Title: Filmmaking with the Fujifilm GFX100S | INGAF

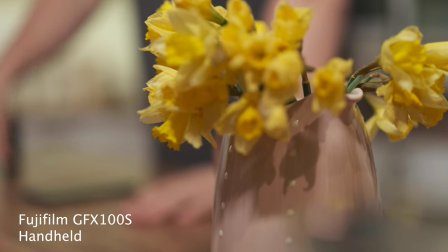4:10 Offering six stops of stabilization for handheld video shooting is truly amazing giving gimbal-like performance from your handheld shots.
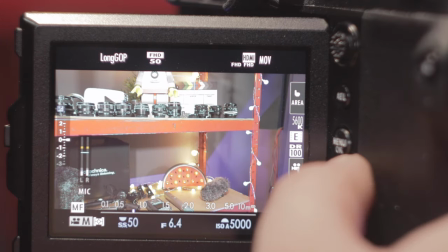4:19 As always if you're looking to shoot with a tripod for panning or tilting or use a gimbal for any movement shots
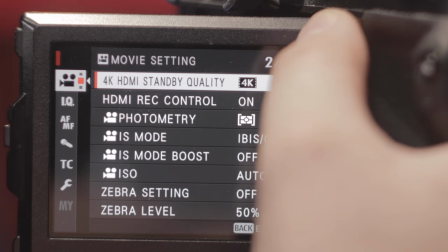4:26 you will likely want to switch this off entirely to avoid any unwanted jitters from that IBIS system overcompensating for your movements. There's a few key moments in this video where I need to break some filmmaking rules to get a key aesthetic. These decisions which are made in the storyboarding process are ones that you have to do with conviction as they can't be changed in the edit.
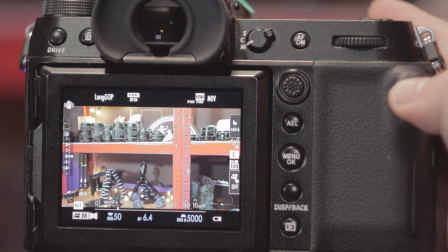4:48 First of those is shooting at a faster shutter speed than the 180 degree rule would normally allow for.
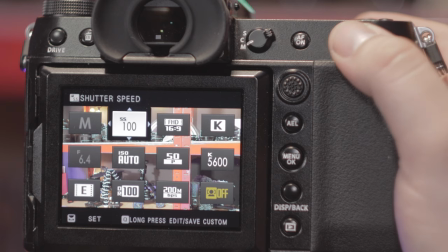4:55 Normally when shooting at 25 frames per second you set your shutter speed to 1 50th of a second to make movement look as natural as possible. However here I want a faster slightly unnatural look to shots like this.
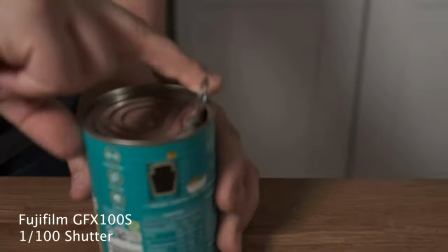5:08 As such I'll set the shutter speed to double the norm at 1 100th.
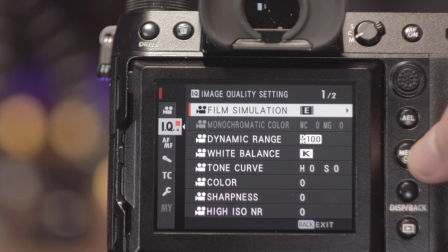5:13 Finally in the shoot I made the aesthetic choice not to shoot in F-Log.
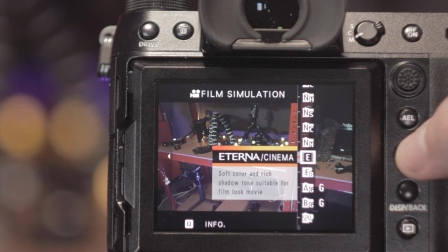5:17 This is purely because I love the Fujifilm picture profiles and in particular the Eterna profile and will shoot with it whenever I get a chance.
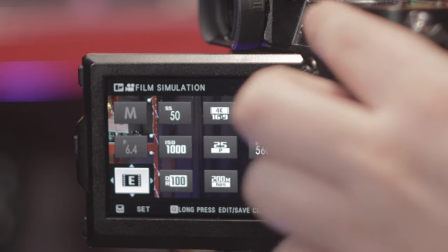5:26 Of course this does burn in a look and color to the image but with that 10-bit 400 megabits per second image there's still
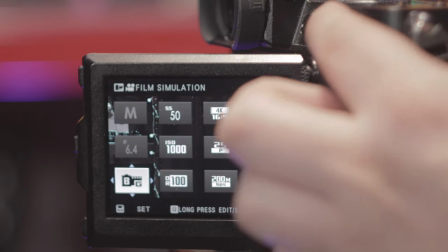5:35 plenty of scope for pushing your color grading in post production as you'll see
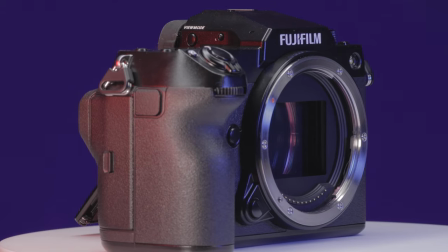5:39 when I get to editing this video together over
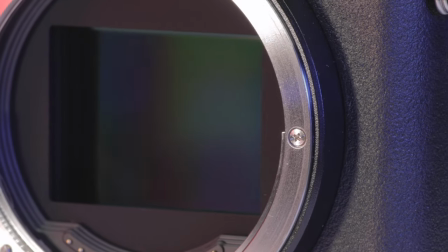in the edit now our first job is to work through the clips and pick out our selects and despite the large file sizes from that 400 megabits per second
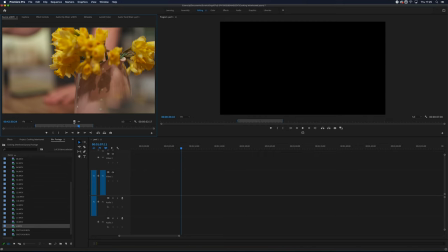5:59 10-bit footage most modern computers will be able to breeze through the previewing the files in real time the same is true when we
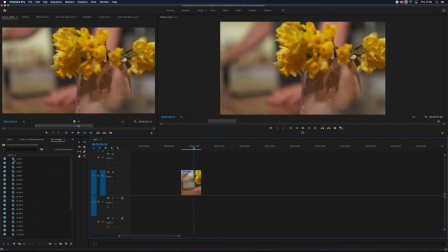6:07 get to importing these selects into our timeline and clipping through to the desired lengths all of this is being done in
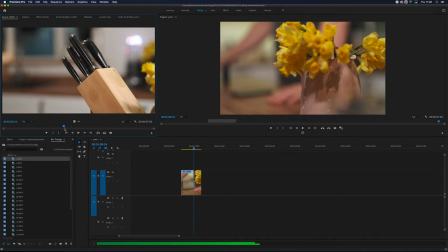6:14 real time at full preview resolution with very little hesitation from my computer reading that codec. Now I have the rough structure in place to the music it's time to push that footage and its codec a little harder.
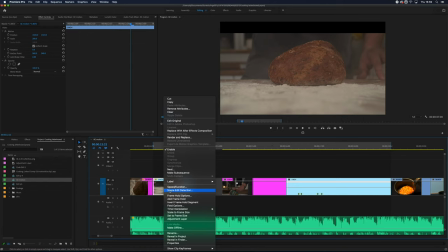6:31 This is a very stylized and fast paced piece so I'll need to be adding speed ramps to speed up clips that are too slow
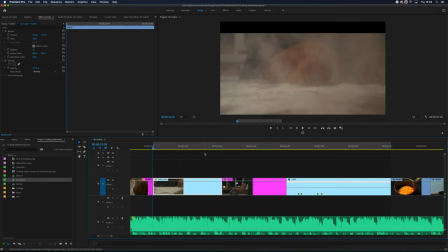6:37 and in places I want to bring some of those clips into After Effects and add some motion blur and other finishing touches.
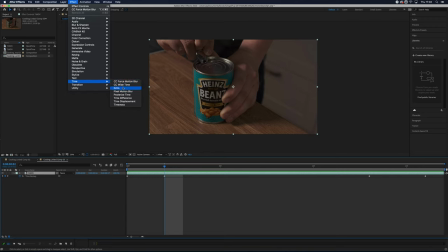6:45 Now typically if your footage isn't of a decent bit depth or if the codec isn't particularly friendly this can be a place where your video falls apart. These clips though are holding up really well to be pushing them technically quite hard in After Effects. Currently our timeline only stands at 45 seconds long perfect for social media or as an advert but the transitions will make or break this piece
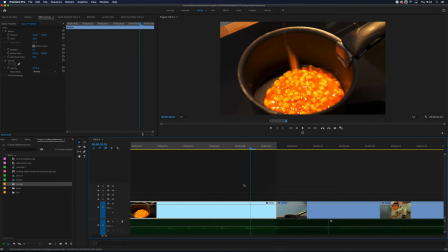7:14 again rather than relying just on straight cuts i wanted to really stylize the
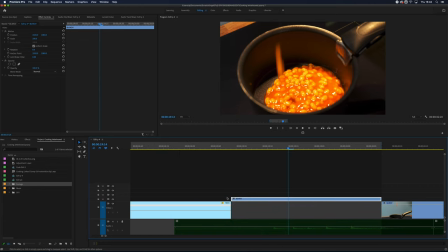7:18 transitions and push that footage even harder for the straight cuts here i want to use a glitch effect which is from a preset pack i made earlier this year it's actually available for free if you want to use it i'm sure the guys at
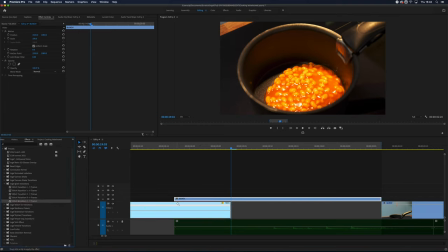7:31 london camera exchange will put a link below for you to download again this transition is fairly intensive a process and requires your footage
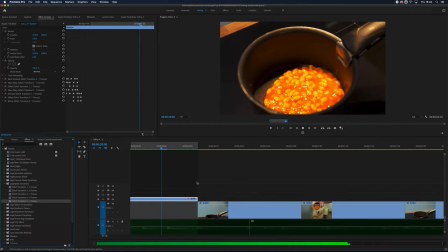7:39 and its codec to play ball with you it also requires footage to overlap in your
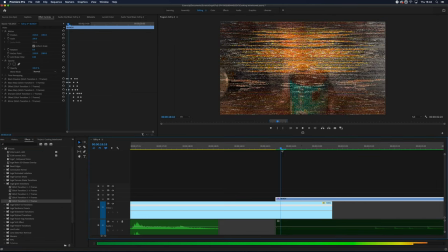7:44 edit having multiple clips playing simultaneously so not always possible with codecs
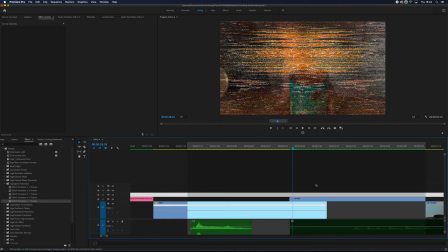7:49 that are too clunky or not processor friendly thankfully the footage from the
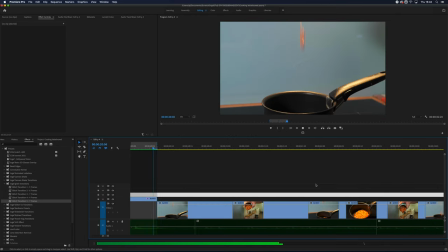7:54 GFX 100 s is sailing through this challenge the audio is going to be a huge part of any video you create. This piece is clearly no different.
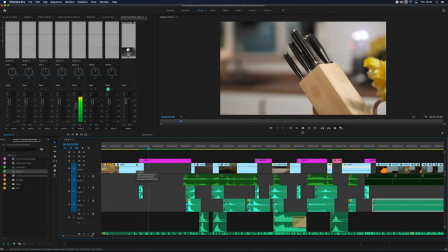8:07 I actually started my career as a sound designer so for me this is the section of the process that I truly love.
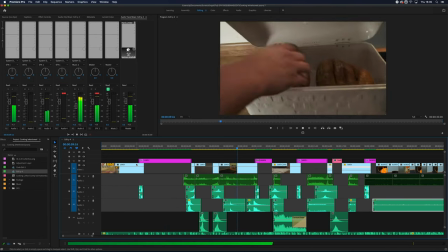8:13 We'll be using an assortment of created sound effects for elements like those glitches and whip transitions.